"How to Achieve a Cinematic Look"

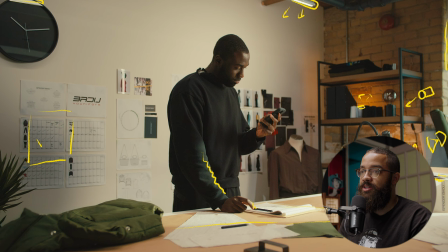502s
So if we look at this room, my talent is here at this desk. And then what I did, I'll just draw this in another color, is I had my gaffer put up a Titan tube here behind him, which you can see in the reflection of the clock.
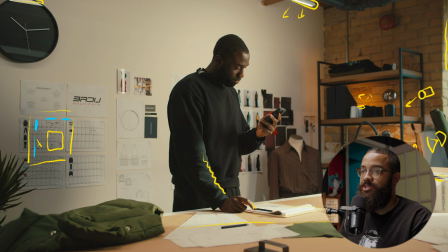515s
Another one here behind him as well. and then another one here and another one here my shooting direction is here and i'm establishing my shadow side on this side so i'm going to backlight him from these tubes on the top and then i'm gonna and i'm gonna boost that level in terms of
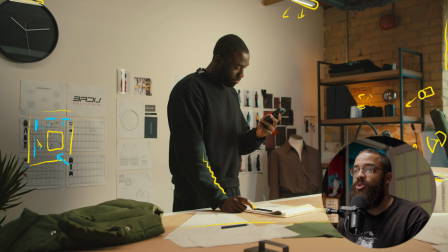531s
my key light with those other two titan tubes if i have that i don't know i don't remember exactly which ones were on and off and what percentages they were at but i had my gaffer put them on individual lights so i could say hey could you boost the one right up behind him to the right of him or even further right and point them in different directions in terms of adding more levels and ambient to the
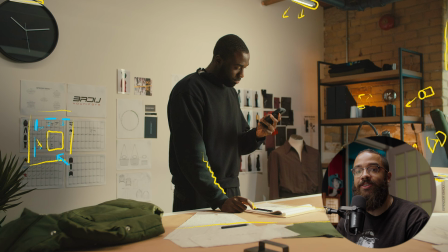551s
room itself and that was the main thing that these titan tubes do it's just lift the entire level of the room so it looks bright and like this other world in terms of this commercial the world that we're trying to live in for this project the next thing that we're going to be looking at is our actual talent in this case
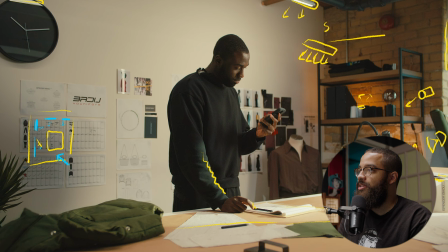566s
I had an F22 just boomed over and this was double diffused with my grid set to a daylight color to match the daylight of the window. Again this is a motivated light source and then just this gives me my natural look here and we get nice ramblin lighting.
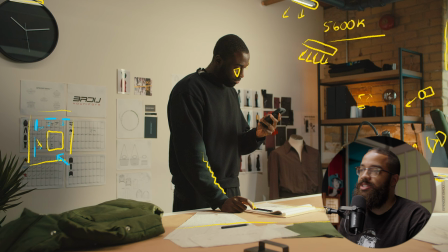584s
This is a little contrasty compared to the last one but it still feels bright and airy and this is more contrast just due to skin color when you're working with darker skin there tends to be a lot more contrast and then to add a little bit more contrast in the image as you
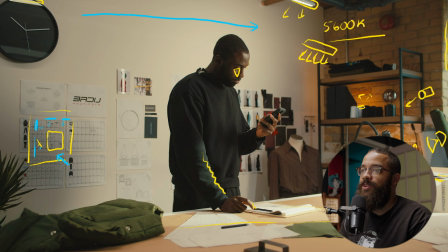599s
can see if we look at a gradient even across this wall we go from dark to light and to add that negative fill i just had two floppies on this side sitting over obviously camera left here looking at this project a lot of people get caught up in terms of what was your
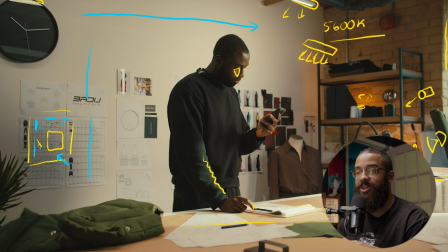613s
key light source what big lights did you use for this room necessarily and it wasn't not a lot of big lights i like to use small lights and be intentional in terms of lighting room. The first thing that I looked at was lighting the background, adding visual interest to the walls, anything that we could do in that terms.
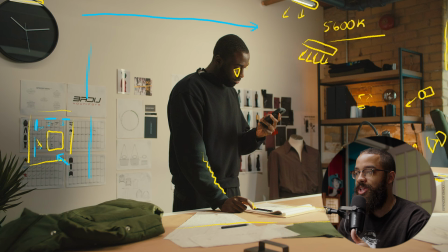629s
And then looking at the foreground in terms of what is our talent working on? How can we add pools of light anywhere that we can? I'm not just shooting one light in one direction and then hoping for the best. I'm being intentional with all my light sources and everything like that. And then when it comes to my talent,
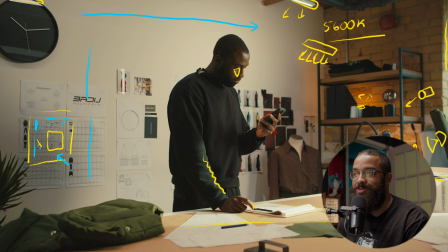644s
I'm just using one light source and using a simple light panel to kick out my talent because the room is already set up and that is the most difficult part.
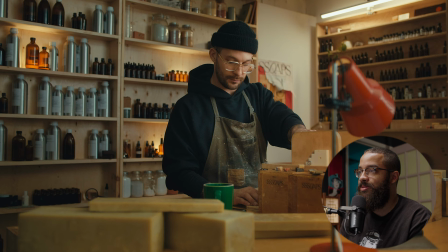653s
And then I just bring in another light to brighten up my talent. Now we're going into the next scene and I would consider this is my favorite shot of the entire piece in just terms of composition, how soft the lighting is and how commercial this looks. And the first thing we're gonna start off is the practical light sources.
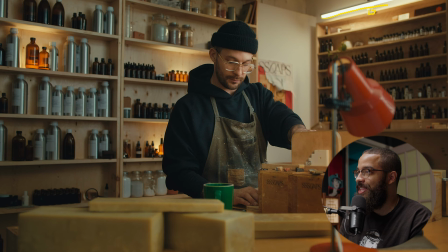668s
Obviously you can see this ugly Titan tube and Cardellini clamp right there, but we cropped in in post just to get the edge of the light and then blurred this Cardellini. but this is just adding some visual interest to the shelf here and some light pools in that part of the image because
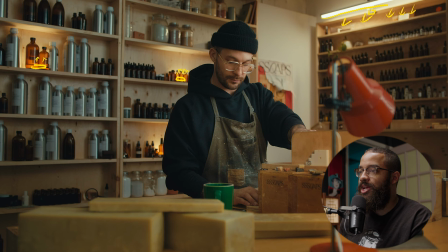685s
it's pretty dark over there and then we have a little mc and another one and then one right behind him now we're gonna love to add a lot of more pools of light to this but we only had three of the mcs the other one he comes in a pack of four but
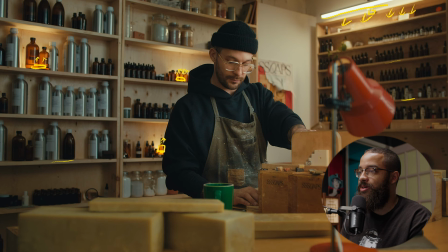699s
the other one just died but i would love to put one here down here or any other place back even down here where it's not exactly
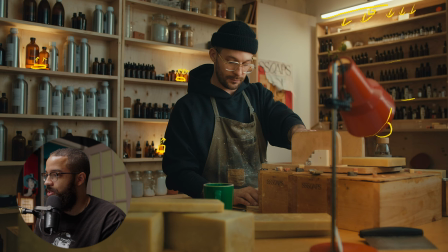707s
popping out like the other parts of the room and this light fixture here we have a b7c and this is set to an orange color similar to the orange of this and this is adding that light here and also to the desk and then also to his soap cutting device here and then now we can
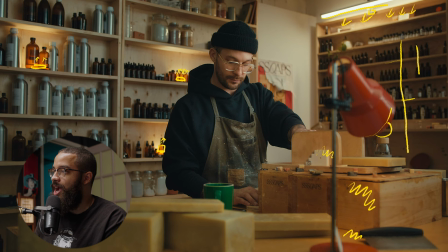723s
move to the key light situation this was a little different i used that big six by four scrim and then behind that i have an intelli mega light cloth and then this is why this looks so soft and diffused on the scrim i have a stop of diffusion
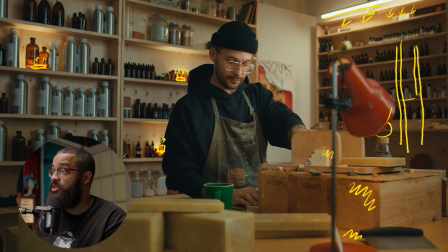739s
and then also the grid to kill all the spill and then on the intellitech mega light cloth which is already spread out already there's another stop of diffusion so this is double diffused and it's just spread and then it just gives us that super soft look that we have here and a nice contrast ratio when
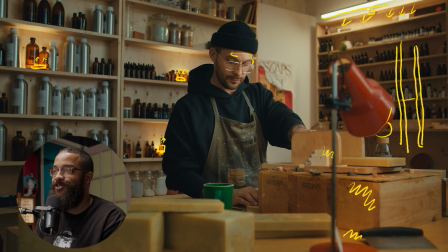756s
we look across the face and this is just that buttery commercial look that we're always looking for in terms of skin tones lighting people's face we have that nice lembra rembrandt lighting and going back to the first one that we're looking at this is more contrasty than that image but
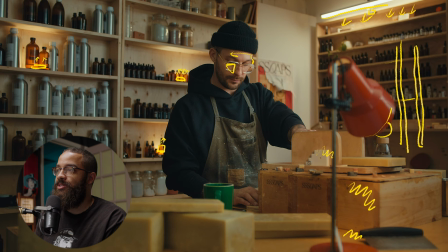771s
this is just due to the fact that the space we're working with and then also adding any more lights and then talking about the last light that we use we use another aperture 600d with a fresnel and that is just blasted up into the room to give us some more levels to the room so that is
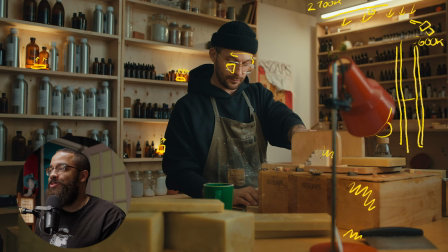786s
acting hours are ambient and then all these lights are set to 5600 kelvin and then my practicals are set to like 2700 kelvin you can ask me where i learned this technique from but i can't really tell you what this is just something that feels good on set and something i do commonly even the setup
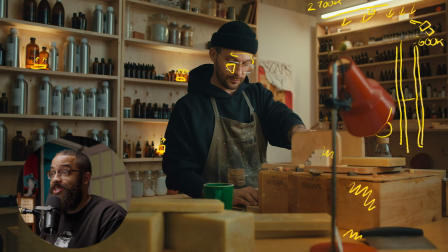802s
right now i'm keying myself with daylight and then using practical light sources with that blue and then in there i have a mc set to 2700 kelvin this is It's just something I like and something I like to push when it comes to my work specifically.
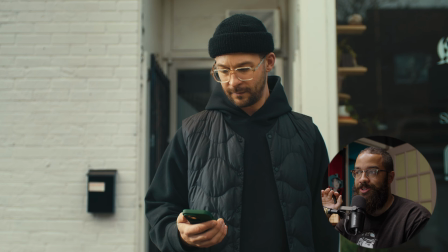817s
This is the last one that we're going to be looking at. And the reason why I wanted to do this shot specifically is because bringing that commercial look to outdoors. It's something very difficult in terms of making your talent pop in these outdoor situations because this was an overcast day and this was looking super flat. So we had to add that contrast back into his face.
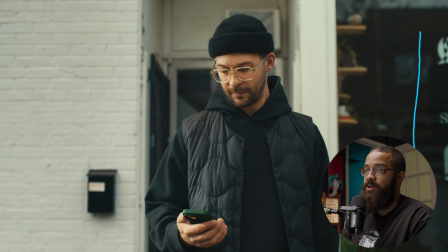836s
So the way we did that is we had two floppies set up on the side here. and then we had a generator with an aperture 600d with a fresnel and this is daylight and this is hitting the side of his face and this is bare bulb there's no diffusion or anything in front
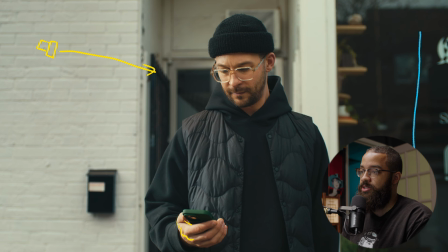854s
of it we wanted to make it feel like a bright sunny day and then you could see that with the spread and it's flooding all across his hand and across his arm as well and his face and then when he looks forward you can see that we have some rembrandt lighting and then
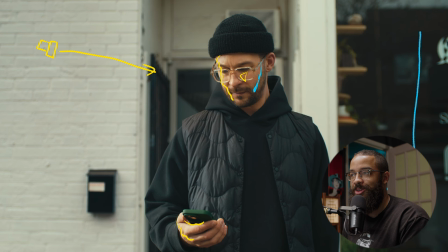869s
just the gradient look across his face is very soft and very nice obviously this is due to the colors that we're working with and he really made this project come to life in terms of hitting that commercial look and that is just sending proper references and everything like that but i just wanted
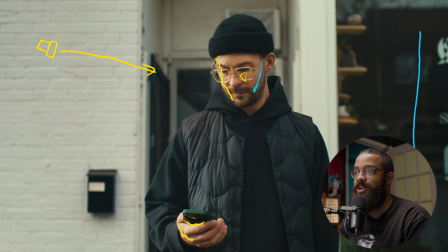884s
to look at this example to showcase how you achieve some of these looks outside because specifically when we're shooting this scene we didn't have a lot of time but i said hey can i have five minutes and with my gaffer and then we set these things up and then everybody was super happy
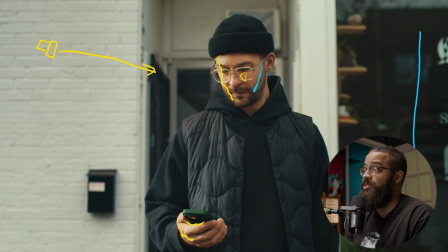897s
with the shot in terms of how it looked and it's just putting effort into every single shot and looking into this even deeper we could have added a splash of light into his shop here but the main visual interest in what we're looking at is the focus of the phone because this was about their mobile app.